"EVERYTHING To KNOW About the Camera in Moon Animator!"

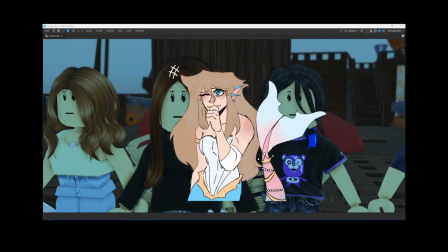[0:00]
This is how you can animate the camera in, I almost said Mermaid Lagoon, in Moon Animator.
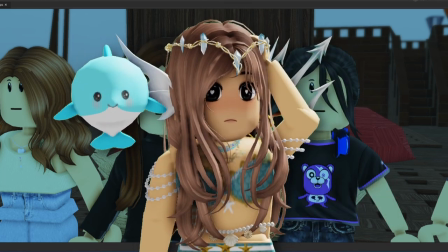[0:05]
I am currently in, well, it's not that old, but I was about to say my old film set from Captain's Call,
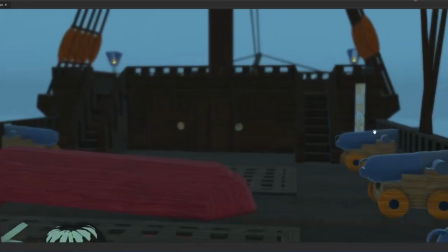[0:11]
but the pirate ship set from Captain's Call. Oh, there you go.
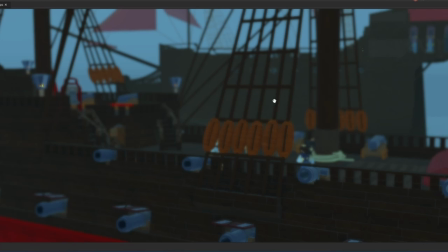[0:15]
As you can tell, or I don't know if you can tell, field of view is like very zoomed in,
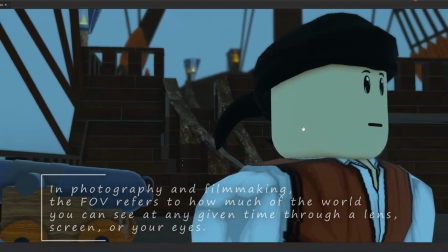[0:21]
and that is how you can get like these really like cinematic kinds of shots.
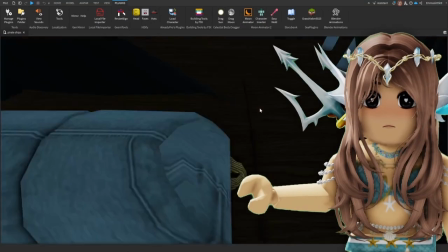[0:24]
If we open up Moon Animator, oh yeah, and you'll also notice that I have a bunch of these duplicates here.
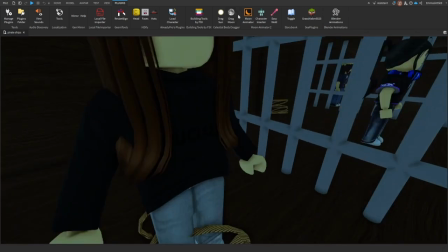[0:30]
I'll just explain how that works in another video, but now that we're in the Moon Animator,
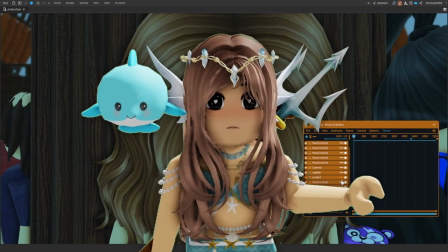[0:35]
I shall now talk about like the most important thing when it comes to animating the camera, and that is called the field of view.
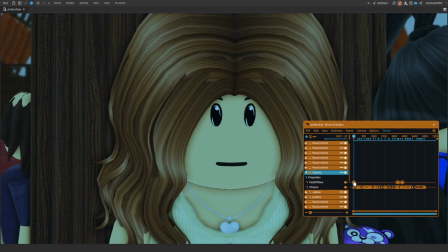[0:44]
Well, there's also depth of field, but field of view is basically just how, here, let me just show you how close you are to the subject.
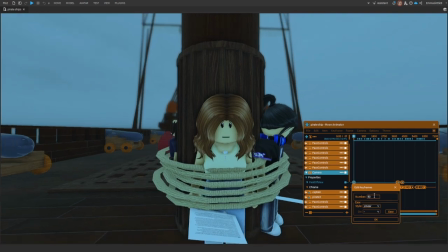[0:52]
But it's really key because like you see how it kind of just becomes like weird, it just comes kind of a little deformed when it's like too zoomed out.
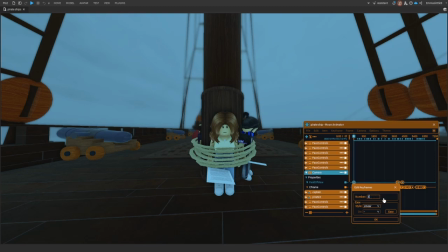[1:00]
But when you go to like FOV of like 35, it looks more polished basically.
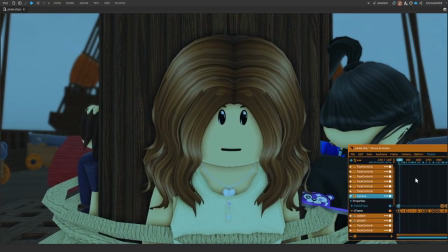[1:05]
And that is how you get shots like this. Okay, I'm gonna have to put it back to what it was originally.
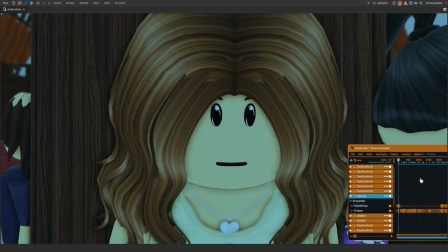[1:12]
It was at 23 originally, but that is how you can get little shots like this.
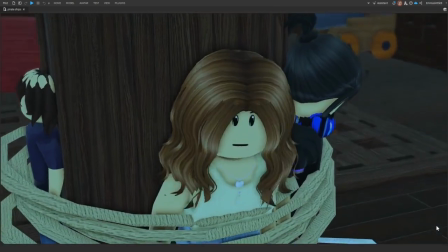[1:17]
Her eyes were supposed to be closed, but if I had the right facial animations, her eyes would have been like closed at first.
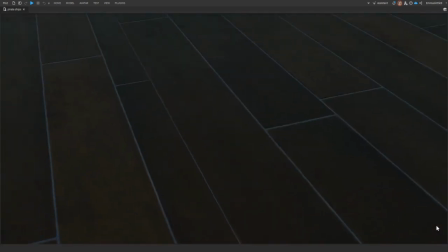[1:23]
So you basically just get stuff like this. Yippee!
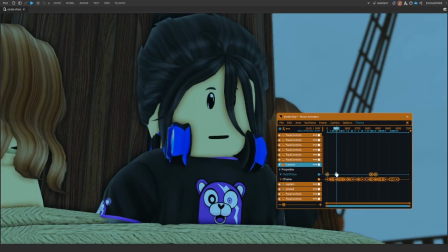[1:27]
Oh, little Annie. So with the field of view, you like make a keyframe by pressing on the equal key on the keyboard, and then you just click on the keyframe.
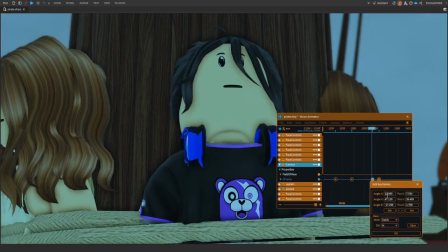[1:35]
You can just adjust it there. This easing style basically changes the way the camera moves from point A to point B. So if you go to like linear,
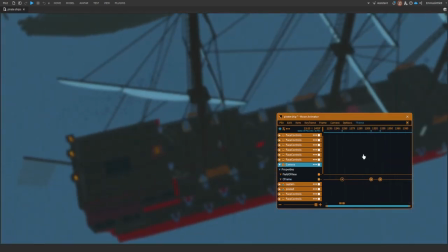[1:44]
it's gonna look more like that. Okay, this is already linear.
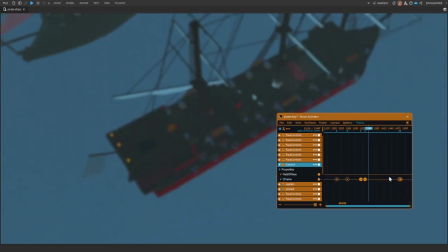[1:48]
But if I try cubic, it moves it like that.
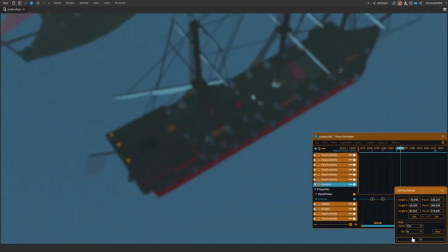[1:54]
Or if I try circ, it moves it slower like that. I usually do in and out as well, because it just looks a lot, yeah. If we go into linear, for instance, this is how it looks like.
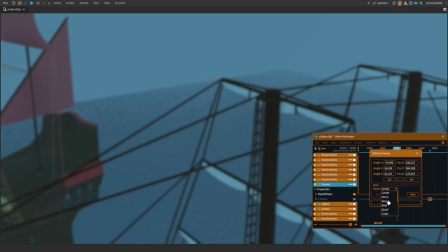[2:14]
Just a lot smoother. So you just play around with a bunch of these easing styles, pick your favorite, and have fun with that.
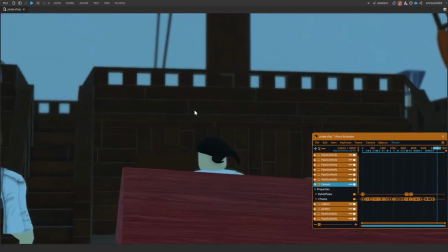[2:22]
And now I'm going to just do a quick little thing here. So let's say I just want like a cool like zoomed in shot of them walking around.
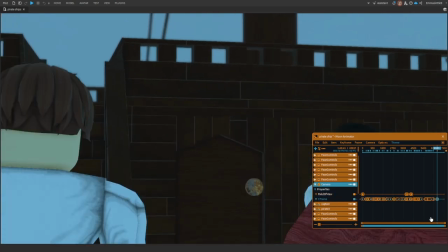[2:31]
If I double click on here, it makes a keyframe.
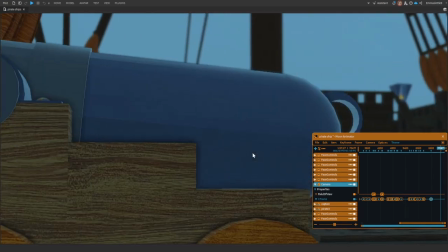[2:33]
You move the slider down a bit, and then if I want it to like go over here next to this, to the cannon, double click.
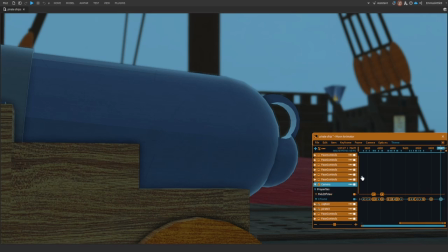[2:42]
You can either double click or click on the equal key on your keyboard.
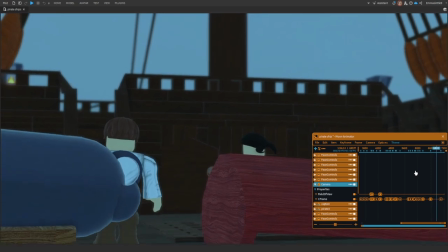[2:45]
Press on space to play the animation, and then that's what that looks like.
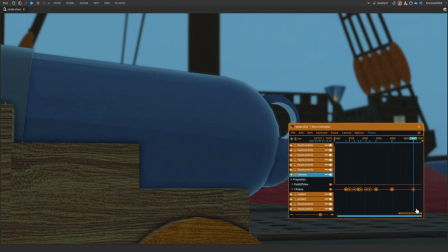[2:52]
That's how you animate the camera. And if you want it to go a little bit faster, you can just move the keyframes closer to each other,
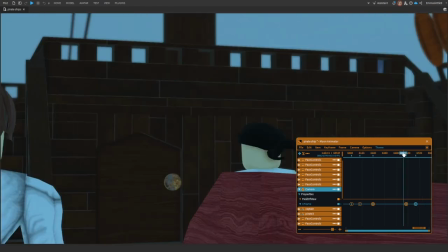[3:02]
and then it goes a little bit faster. I want to go a little bit faster, so, and if you press the Control and H, it takes away the animator.
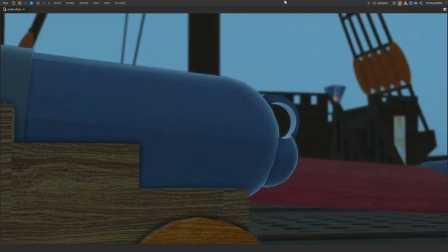[3:11]
Press on spacebar to play it, and it moves it faster. And that's basically how you just do the camera.
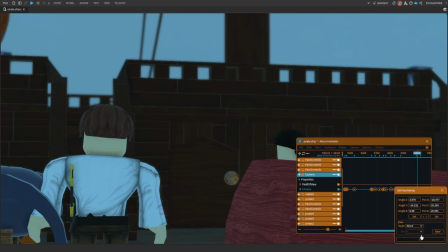[3:17]
Make sure to set it to none if you don't want it to immediately go to the next keyframe.
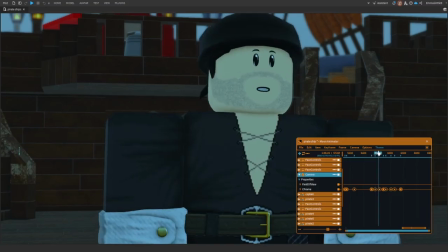[3:23]
This button prevents the animation from looping. This is what happens when you have the easing style set to linear.
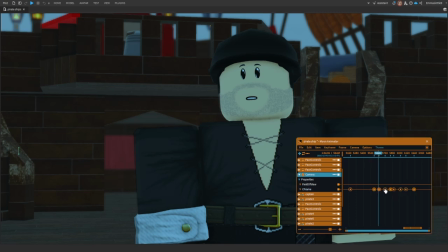[3:30]
It'll just do one continuous motion until it reaches the next keyframe. So, like this.
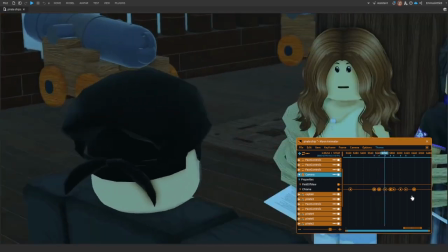[3:38]
And it circles around the character like that.
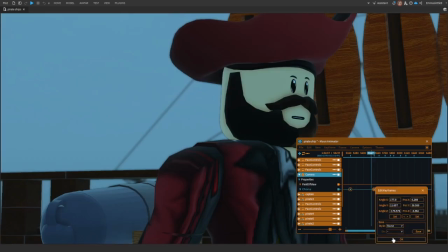[3:41]
But if I have this easing style to none, it just stops it and basically pauses it.
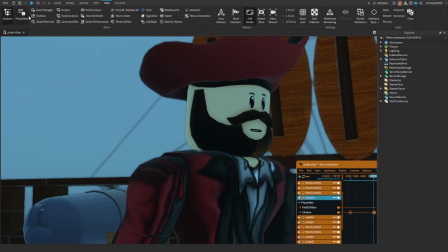[3:52]
Those are how easing styles work. And now I'm gonna show you a bit of depth of field. If you go into lighting, usually you might not have it in there, so in order to add it, you just go with plus and then just type in depth of field, and it will just add it in there for you.
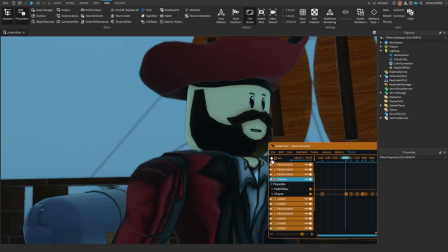[4:05]
All you gotta do is just press on this plus sign to add it into the animator. And honestly, there's like a bunch of these effects that I still sometimes forget exactly what each of them does differently. You can change the settings in like the Explorer here, but it's a lot easier to just do it straight on from the animator.
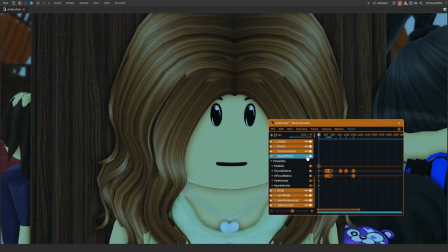[4:24]
These are all the settings, and if you want to add more settings or remove some settings, you just press on these buttons here, and you know, just select on what you want. These buttons here are also used to inactivate focus distance or deactivate focus distance.
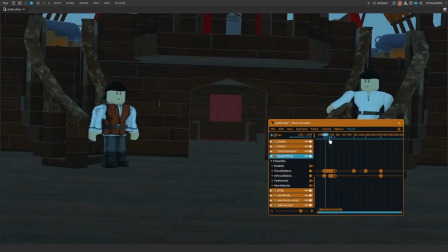[4:38]
It won't work when you play it back. See, now there's no depth of field at all.
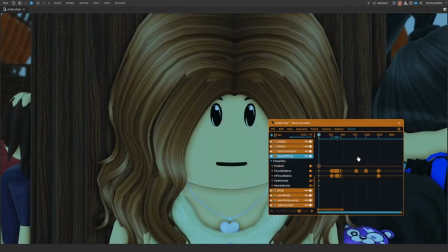[4:42]
But if I have now enabled this back on, everything will be working.
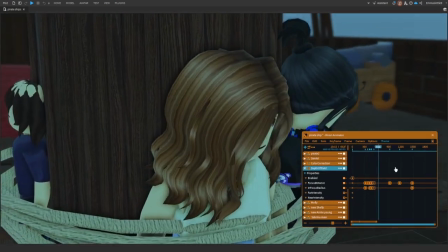[4:48]
See how it's all blurry? It basically blurs out certain objects or portions of your screen.
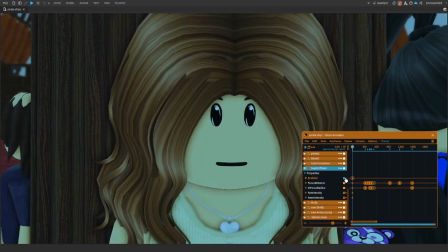[4:53]
And this basically toggles all of this to work.
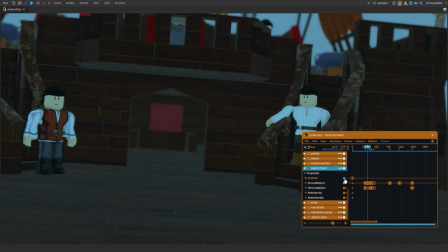[4:58]
You can toggle them individually or completely turn them all off and on with enabled.
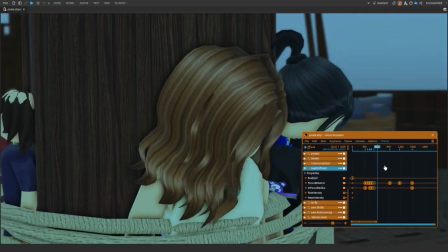[5:03]
That's the difference with that. I'm just gonna turn that back on. Put in here in her little bald spot.
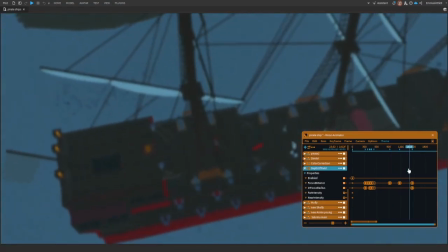[5:09]
I mean, the old tutorial I have it explains each setting for the depth of field effects.
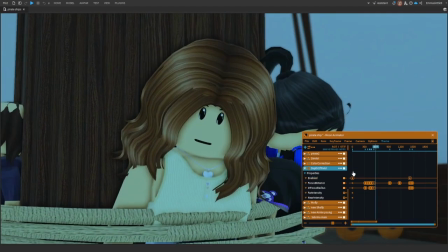[5:14]
The general gist is that depth of field just blurs out certain objects from the camera,
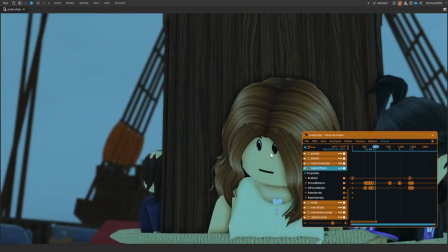[5:18]
like focus on one thing at a time, so there's not too much happening in the background.
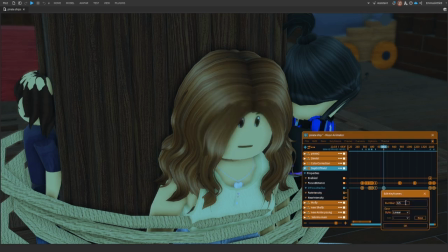[5:23]
I keep forgetting which one this is. This one just, it only blurs out Sabrina, but it keeps everything else within vision, so it helps to like guide the audience for them to look at what they're supposed to look at in the scenes. Or you can completely blur out this whole thing and then do like a cool shot where it comes into focus.
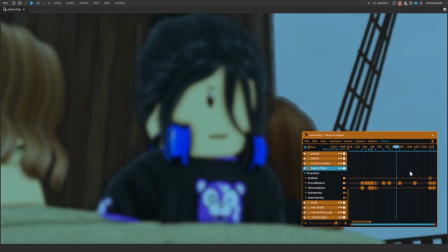[5:43]
But then it comes into focus on that, and just that's how depth of field works. If you have any more questions, feel free to leave them in the comments. There's a thing called the rule of thirds.
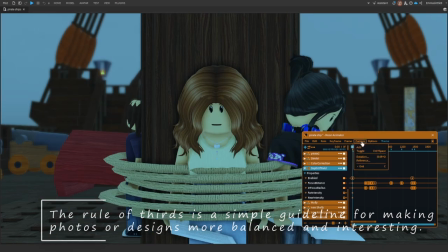[5:53]
In the camera, there's a thing called the grid. I started using this when I was animating Captain's Call, but basically it helps you just center the shot better.
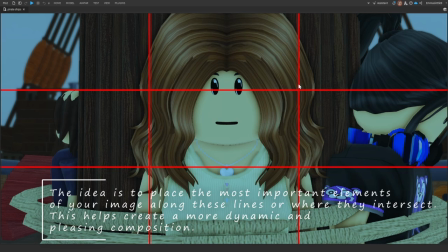[6:03]
You keep the important objects and the intersecting lines, and then you fill the rest up with like any additional details.
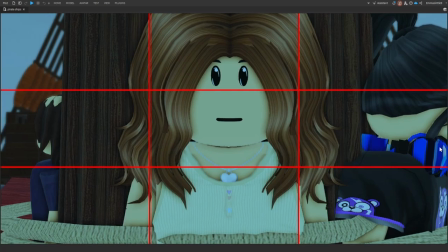[6:09]
So I would keep it where Sabrina is and fill the rest up with like Molly and Annie in the background.
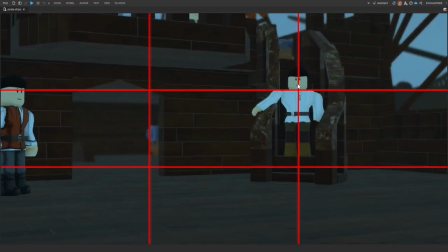[6:16]
A shot of the pirates right here. Or I have one of the pirates intersecting line.
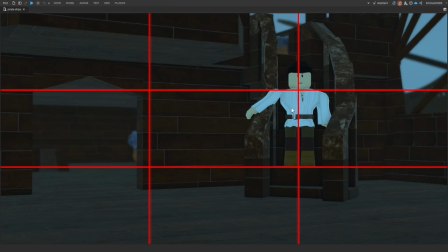[6:21]
This would also just be where your eyes would naturally land on the screen. Yippee, it just looks better that way, more professional.
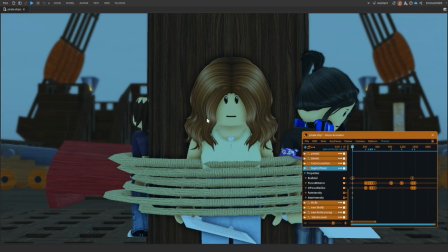[6:28]
Usually you would just click on C on your keyboard to activate that, but it's not working for me right now.
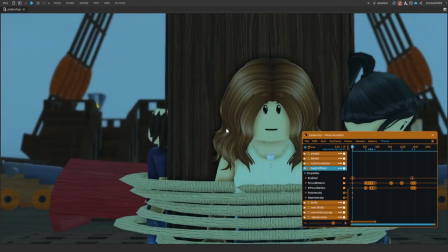[6:34]
But it's okay. It could just be the place because it's very broken. But that's basically the gist of how the camera works. I hope this helped you. Just experiment and play around, and you'll become an expert in no time.